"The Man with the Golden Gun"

Hi everyone! So the unthinkable has happened and I have actually managed to get 2 videos up of the 3 that I am planning to do this week. Will I get tomorrow's up? Who knows, but wish me luck. Today we've got a couple of shout outs yet again from my media class. I'm sure you're actually meant to be doing something and learning something, but I'm going to take the subscribers anyway.
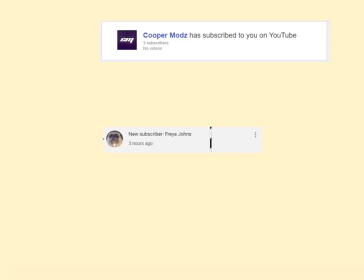So big shout out to Freya and also to Cooper Mods. Today we're going to be having a look at the Man with the Golden Gun trailer.
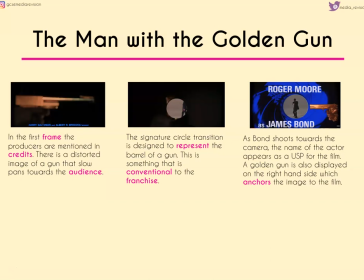Again, this is not something that you have to know for your GCSEs. This is not something that is going to come up on the paper, but it is something that's useful to practice your analysis of camera shots, to practice your analysis of sort of still images, moving images, and also to practice those key terms as well.
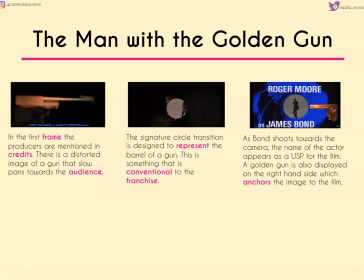So it's a really useful revision technique. This is a much longer trailer, so probably it's going to be a much longer video, but we'll see. Just bear with me as we go through it together. So we start off with the first frame, and the producers are mentioned here,
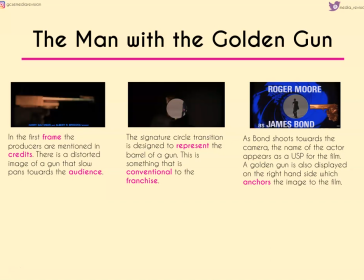as we can see Harry Saltzman and Albert R. Broccoli, who's a very famous producer and director of films. They're mentioned as credits, obviously, to give them some sort of credit for whatever it is that they've made, which we would expect to find on the credit block within a poster as well. Now we also have this distorted image of a gun in the background.
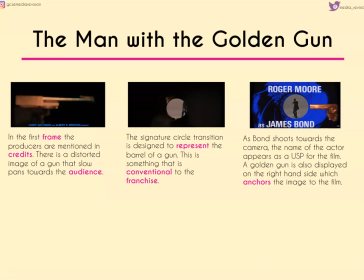We can tell that it's golden, so we've got anchorage towards the title of the movie, but it also has a very slow pan that moves towards us as an audience. We then get this signature part of James Bond movies where we have this circle transition that's designed to represent the barrel of a gun,
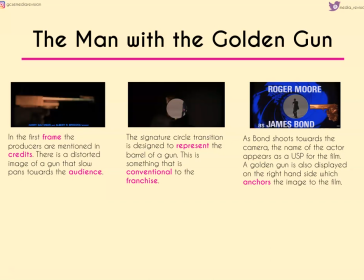and this is something that is conventional to the franchise, particularly as we can see in the next shot when Bond shoots towards the camera. Now as he does so, the name of the actor playing Bond appears as a USP for the film, and we also have a golden gun directed to the right hand side, which again anchors the image to the title of the film.
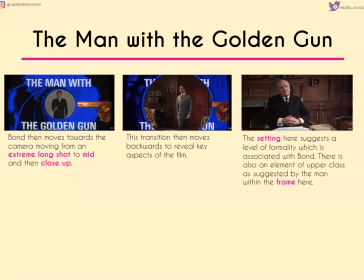As Bond moves slowly towards the camera, he moves from an extreme long shot to a mid shot, then a close-up, before the scene itself transitions to sort of move backward and reveal key aspects of the film. And we begin the aspects of the film by looking at the setting,
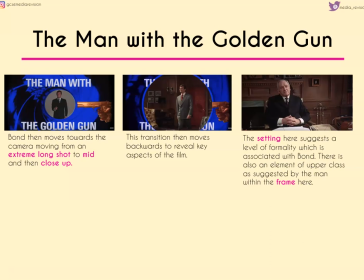which suggests a high level of formality because of the sort of wooden panelling that we've got in the background and the man who's dressed in a suit. Now this is something we would expect to find of the upper class, and therefore something that we would expect to find of Bond, particularly given that everything's that's going on in this frame here.
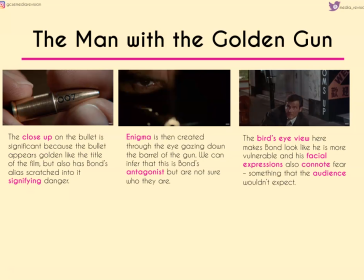We then have a close-up on the bullet, which is significant because it's golden like the title, but it's also got Bond's alias 007 scratched into it, and this suggests danger. We then have enigma created because we can see this eye gazing down,
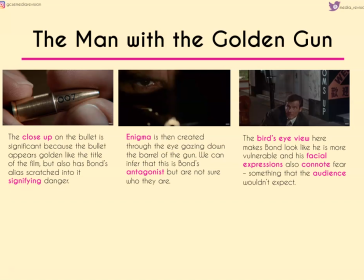probably not the barrel but the sort of eyesight of the gun, and we can infer from this that this is Bond's antagonist. It's the villain, the guy who he's meant to be catching, but we don't yet know who they are. Now given this enigma and this danger that we see in the middle shot, we then have Bond looking kind of vulnerable from his facial expressions on the right hand side,
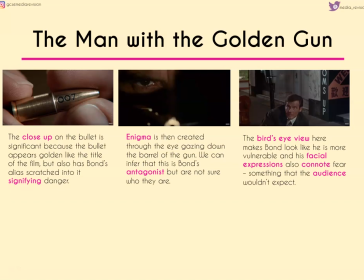particularly when we add in that bird's eye view shot that makes him seem smaller. This connotes fear, and that's something that we wouldn't necessarily expect as an audience.
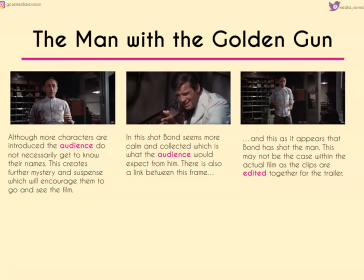We then have more characters that are introduced, but we don't necessarily get to know them or their names, and this adds further mystery and suspense and encourages us to go and watch the film, because although this is a longer trailer, they don't want to give everything away to us. They still want to make money, and they still want people to go out and watch the film.
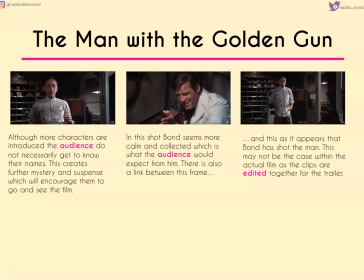Now these 3 shots are kind of interesting because the middle shot, Bond seems very calm, collected, something that we'd expect from him, but there's a link between that frame and then the one on the right hand side because it appears as if Bond has shot the man.
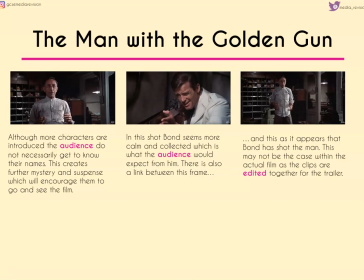Now we know that this might not be the case because, as we all know from trailers, the trailer is made by editing together different clips from the film. So again, this might mean that we get surprises when we go into the cinema and actually watch the production.
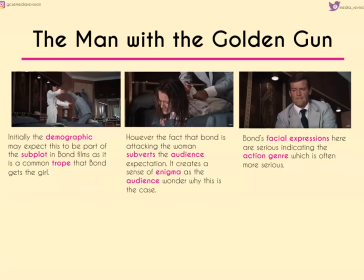Now initially we would expect Bond and a woman together to be part of the romance subplot.
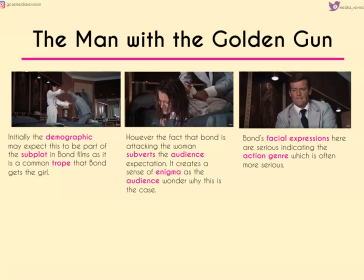This is a very common trope because Bond normally gets the girl by the end of the narrative, but the fact that he's attacking her, as we can see in that middle frame, subverts our expectation and creates this sense of enigma because we wonder why he's attacking her and why this is the case. Now his facial expressions here are very serious,
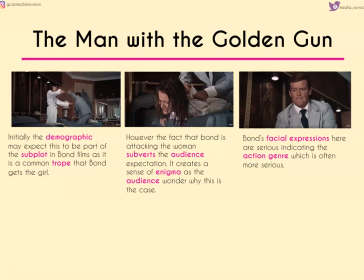and this is something that we would associate with the action genre because normally there's more serious narratives and storylines happening.
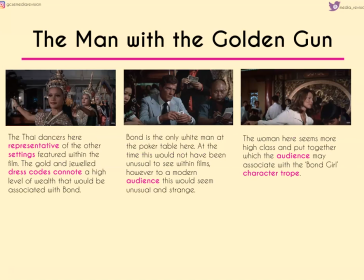We then move to see Thai dancers who are representative of the different settings featured within the film. We also have gold and very jewelled dress codes, which again connote this very high level of wealth that we would normally associate with James Bond.
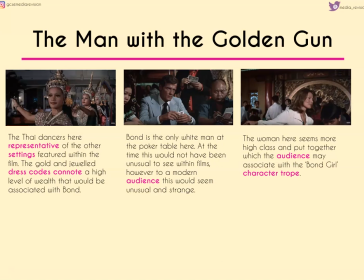Interestingly though, he's the only white man that we can see at the poker table. Now at the time this wouldn't have been unusual to see this sort of staging within films, but to a modern audience this would seem really unusual and strange and wouldn't really fit in with the sort of expectations that we have socially today. We also are introduced to a woman who's more high class and more put together,
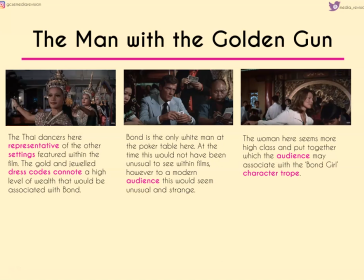and this might suggest that she's a Bond girl or perhaps is part of that particular character trope.
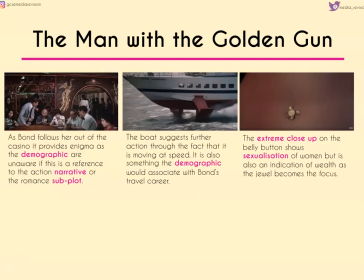Now Bond follows her out of the casino, and this again provides further enigma because we're unaware whether or not this is a reference to the action narrative and the main storyline, or whether this is going to be part of the romance subplot that then becomes important later on.
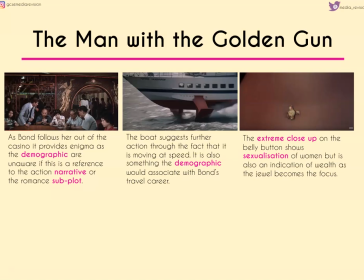And we have this quick cut then from the casino to this boat scene, which again suggests further action because the boat's pretty much moving at a very quick speed, but it's also something that we would associate with Bond's career because we know that he's going to be travelling and he's going to be going to places that perhaps at this point the audience hadn't necessarily travelled to.
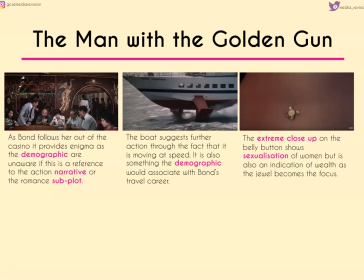We then have another extreme close-up, which here is on the belly button, and again this sexualises a woman, mostly because we don't see her face, but it's also an indication of wealth because the jewel here is the focus.
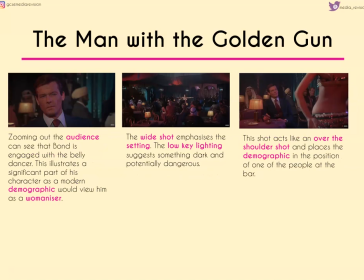And we can see that as the camera zooms out, that Bond is really fully engaged with this belly dancer, and this sort of illustrates a significant part of his character, particularly to a modern demographic, because we would view him today as a womanizer, and that certainly was the case back in 1970s when this was produced,
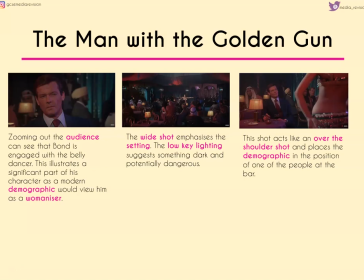but there was less of an emphasis on how many women Bond had got together with, and now it's very much more sort of a focus, and that's got to be something that's taken into consideration. We then have a wide shot emphasising the setting. We've got a lot of low-key lighting and reds here, which again suggests something very dark, potentially dangerous, and act as a warning.
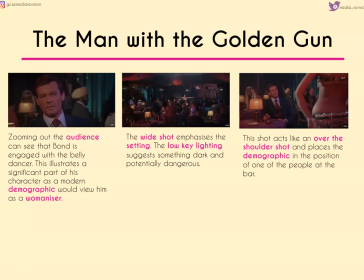Before having a sort of over-the-shoulder shot, it sort of places the demographic, or us, in the position of one of the people sitting at the bar at one of the tables, so it makes us feel like we're involved and like we're actually there.
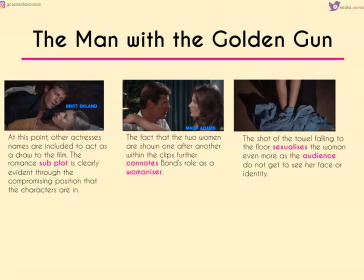Now at this point, other actresses' names are included to act as a draw towards the film, and we do see that romance subplot very clearly through the compromising position that Bond and the lady are positioned in. But it's kind of interesting that we have one actress followed by another,
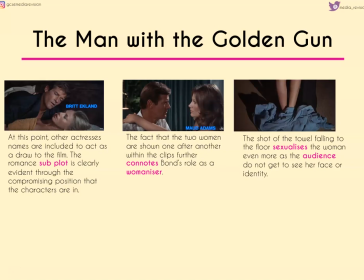which again suggests that Bond is a womanizer and that this is something that was okay in the 1970s. Particularly when we then see the towel falling to the floor, which sexualises the woman even more, because for the audience we don't get to know which one of the women it is who dropped this towel,
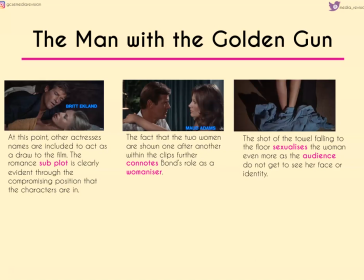whether it's a completely different woman altogether. So because we don't see her face, we then remove her identity and completely sexualise and objectify her.
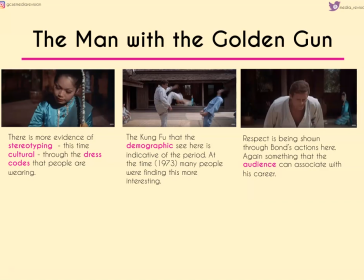Now we then have more evidence of stereotyping, this time cultural, through the dress codes that people are wearing and through the kung fu scenes that we can see in the centre shot here. Now at this point, it was very indicative of the time. People were really finding kung fu and martial arts more interesting, and so by including that in the film,
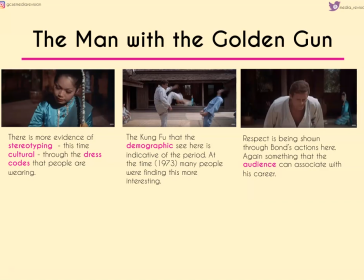it obviously acts as an extra incentive and an extra draw to the production as a whole. And we do see Bond showing respect, again something that we would associate with his career. He needs to know the customs and he needs to know the sort of expectations of the different countries that he's in.